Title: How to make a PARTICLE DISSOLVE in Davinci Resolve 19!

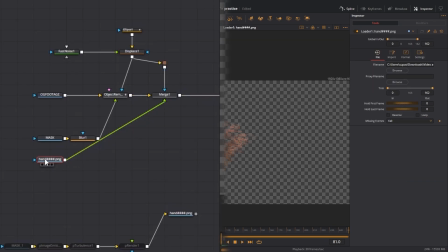And now I can just plug in the merge node right there. So see how this looks so far.
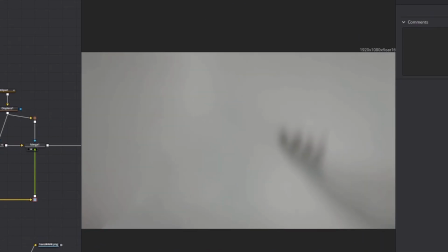What the heck? That looks horrible. Oh, hell no. Bro, what is that? That was horrible.
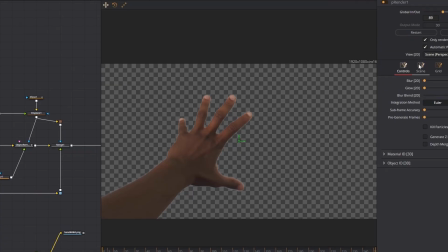Brother, But what happened was the particles actually started out on frame 89 and ends at 251.
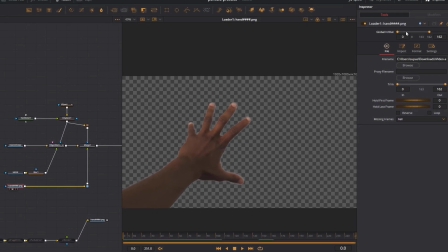But the loader node starts at frame 0 and doesn't end at 251. So I have to move it all the way over like that.
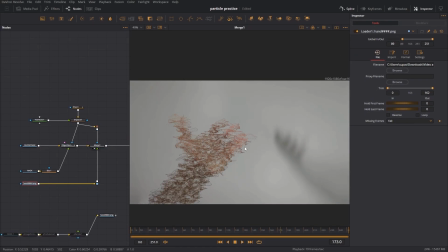And that's more like it. It still doesn't really look as good, but that can easily be fixed with a bunch of glow and a bunch of glitches and all types of cool effects on it.
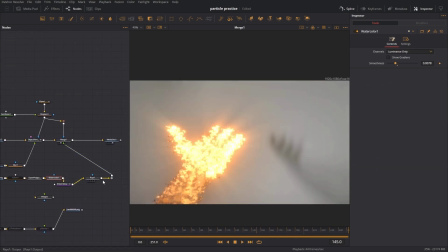Now that actually doesn't look bad. That doesn't look bad. That does not look bad at all. All right, so now I edit the effect RSMB, which adds some motion blur into it.
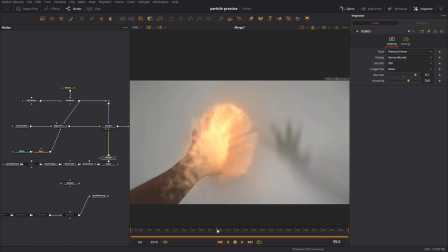You can also get this effect on my Discord server if you don't already have it. But by the time this thing renders, this is gonna look really good with the motion blur. I just have a feeling.
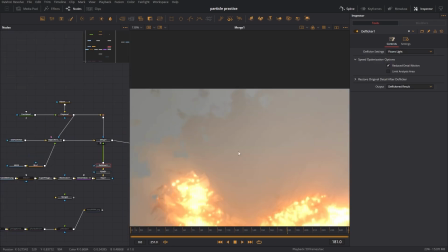So I'm going to make a change to the mask that's pretty important for this. Notice how the background has the effect of the particles and everything else there.
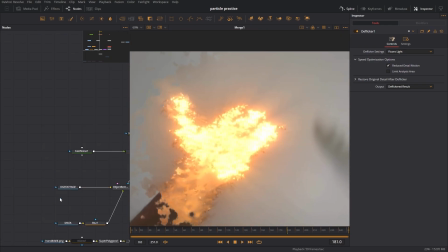So what I'm going to do to fix that is get a copy of the mask, paste it over here,
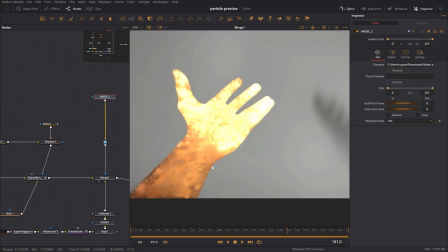and I'm going to make that as the mask input for this merge node, which has the particles in it.
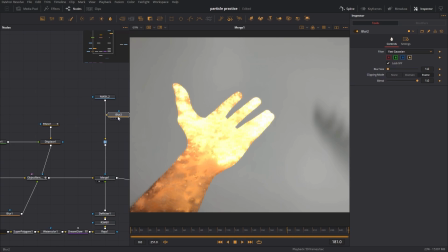But now it looks too much like a hand, so I'm going to put a blur on it and crank it all the way up like that.
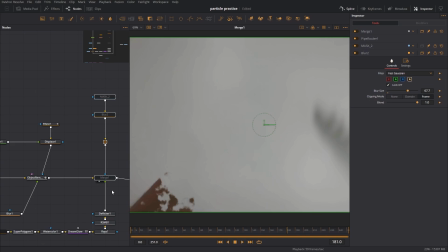Now, if you take away the hand and put it back, you kind of see how it fills in the gaps there.
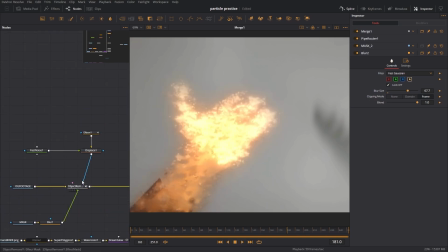And in my opinion, it looks pretty nice. I like how this is going. And to be honest, I don't mind stopping here, but I don't think I have enough glow.
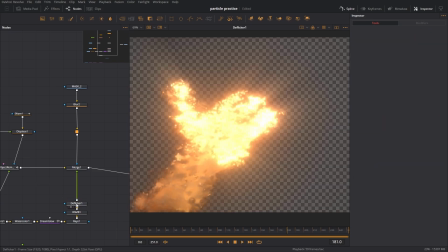Goodness. All right. Well, maybe I did have enough glow. All right. Maybe some soft glow. Pretty please. Yeah. Just a little pinch of soft glow in there makes all the difference.
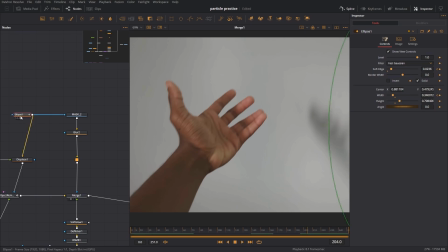And then I'm going to connect the ellipse node into the mask input here, so it's synced up with the animation that we made.
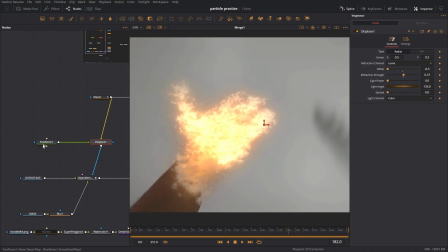Very nice. Let's go. It doesn't have to be too perfect, but just enough so it isn't extremely noticeable. All right, and now we have our particles. Time for this to render, and I'm gonna take a nap. So you've made your particles, but now you're kind of stuck. You don't know how you're gonna fit your particles into the scene, and something just looks a little bit off. And here's why. There are certain effects that work with particles and certain effects that don't.
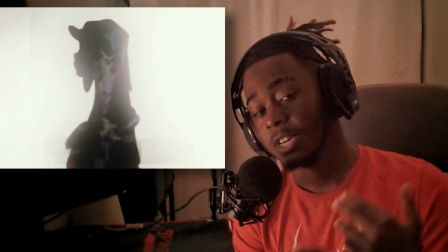For my use case scenario, when I first used it, it's because my scene was black and white and it had low FPS. The contrast of the particles was what made them pop and made them look special within my scene. And probably in your case scenario, it's gonna be completely different settings. So, when you're working on your shot and you wanna incorporate some particles, here are some recommendations. First, erode dilate. The erode dilate node is very helpful if you want to control the size of the particles without any lag.
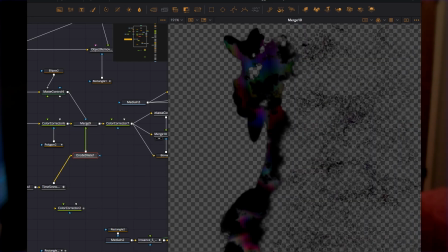You can make them bigger or smaller, you can make them wider, thicker, doesn't really matter, just change the sliders,
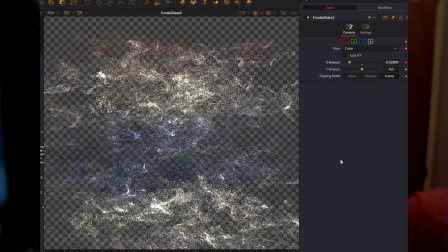or you can even use some anim curves or expressions to make the particles look like they have a nice animation. You could also use flicker. Flicker can help the particles have a little bit more life to them.
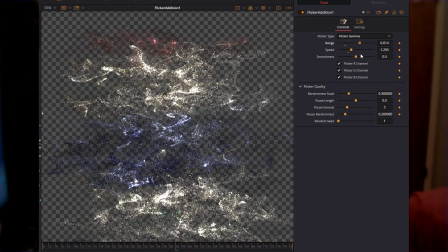If you have higher FPS scenes, I highly recommend some flicker. Maybe you can make it look more poppy. I don't really know, but it would work. Another thing you could use are masks, specifically soft edge masks.
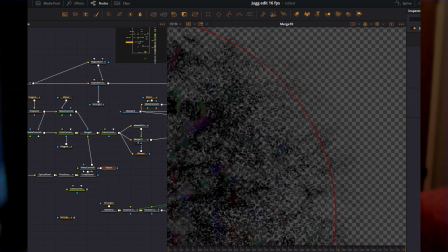A nice fall off on your particles can make it look really refined and intentional when you put it into your edits. I highly recommend using posterized time with the particles, and all of the examples that I've seen so far, especially from Ikawa and Ugislayer,
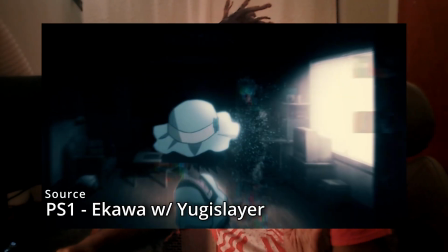they've used posterized time or some sort of stop motion effect to make the particles a little bit more defined in a way. I'm not really sure how to describe it, but it looks really nice. Maybe you could cook with that. A combination of all the effects that I just mentioned can make a really nice animation and can add some life into your particles. Don't just put the preset in there and call it a day. Have some fun with it. As long as you have that creativity and you're willing to put some time into these effects, you can really cook up some amazing things. Anyway, my name is Clout. See you next time.